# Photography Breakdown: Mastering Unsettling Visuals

Did you know that the massive horror hit Obsession,
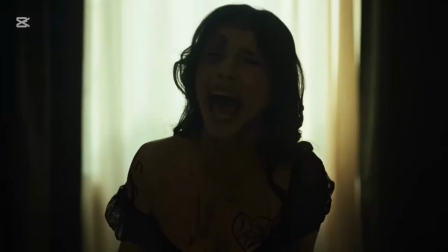6s
a film that just crossed $3 million at the box office, was directed by a YouTuber that just started out making low-budget sketches right here on the platform?
This is my happy mask.
So today, we're breaking down the exact camera exposure, depth of field, and lens physics that made this scene viral. And how can you replicate that level of tension with the gear you already own? Let's start with the optics.
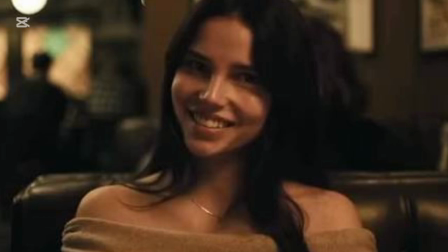27s
The cinematographer in this film used incredibly fast vintage cinema lenses and shot completely wide open.
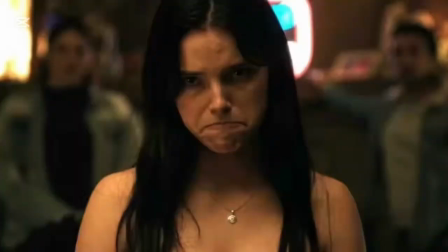34s
In portrait photography, shooting wide open is how you get that creamy, gorgeous bokeh behind the subject, which makes the subject pop.
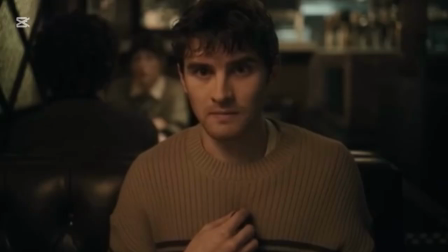41s
At the start of the day, it works perfectly. It isolates Nikki and Bear, making the crowded diner disappear into a romantic haze. But look at what happens when the tension spikes. Because the depth of field is paper thin, only a few inches wide, the moment Nikki leans forward and shifts her weight,
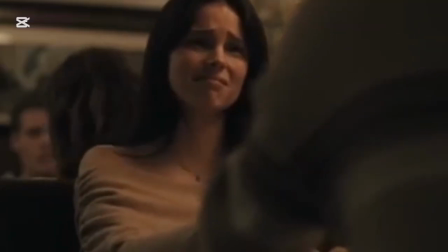60s
she physically slips in and out of the focus plane. Watching her features slightly soften and blur. As she glitches, you can see there's something fundamentally wrong with her, trapping us in a frame where we can't actually get a sharp look at the fret. Next up is the lighting geometry. This is something you can practice anywhere. When the scene begins, Nikki is leaning slightly back in her seat.
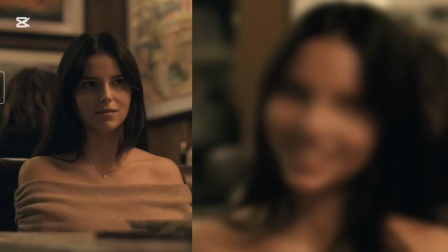79s
Light hits her forehead and diffuses downwards, filling in her features naturally. It looks warm, even inviting. But watch the exact frame where she drops the mask and says, "No." Shifts her posture by leaning slightly forward and standing up over the table.
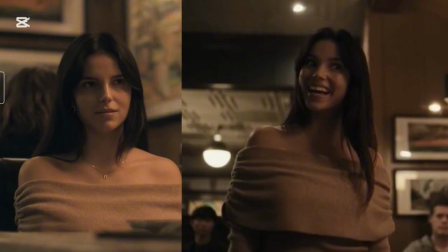95s
The angle of that overhead light changes completely relative to her face. Suddenly it becomes severe top lighting. The light casts deep, hollow, skeletal shadows directly into her eye sockets and underneath her nose. It is the exact same light bulb, but by changing the physical blocking by just a few inches,
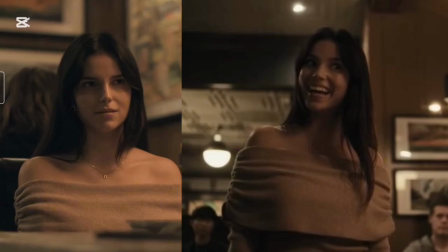113s
the cinematographer switches from a flattering beauty portrait to a classic, unsettling horror shadow play. Finally, let's talk about the sensor exposure. They shot on an Arri Alexa 35, but they intentionally rated the camera at a much lower exposure index, around 160 or 250 ISO. Photographers, dropping your ISO this low means you need actual light on set to get a clean image, but it gives you incredibly clean, rich shadows.
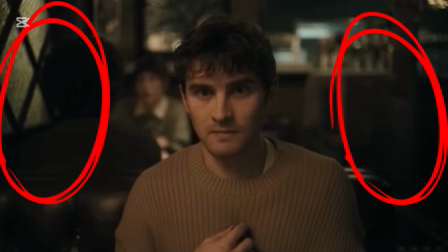138s
Notice how the darks in a diner aren't grey or noisy, like typical low-budget digital footage.
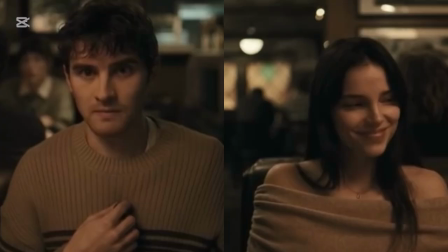143s
They are pitch black. The areas right next to Bear and Nikki plunge into complete darkness.
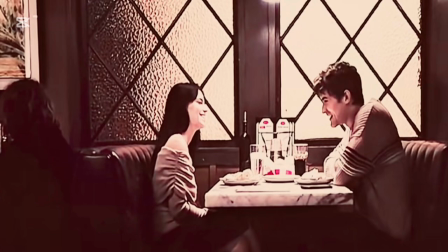148s
The high contrast ratio creates a visual boundary line inside the light.
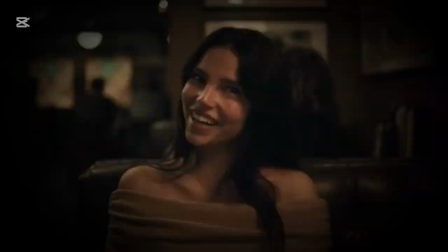153s
They are playing a fragile game of a nice date. Outside the light in the shadows is where the entity is hiding. The nice date scene proves that the best horror doesn't come from post-production, special effects, or £10,000 lighting setups. It comes from intimate understandings of photography physics, how a lens behaves wide open, how a face reacts to top lighting, and how far you can push the camera sensor. And if you're an indie filmmaker or a photographer working with basic gear, what was your favourite visual choice in Obsession? Drop it in the comments below. And don't forget to hit like and subscribe for more technical breakdowns and photography techniques, and I'll see you in the next one.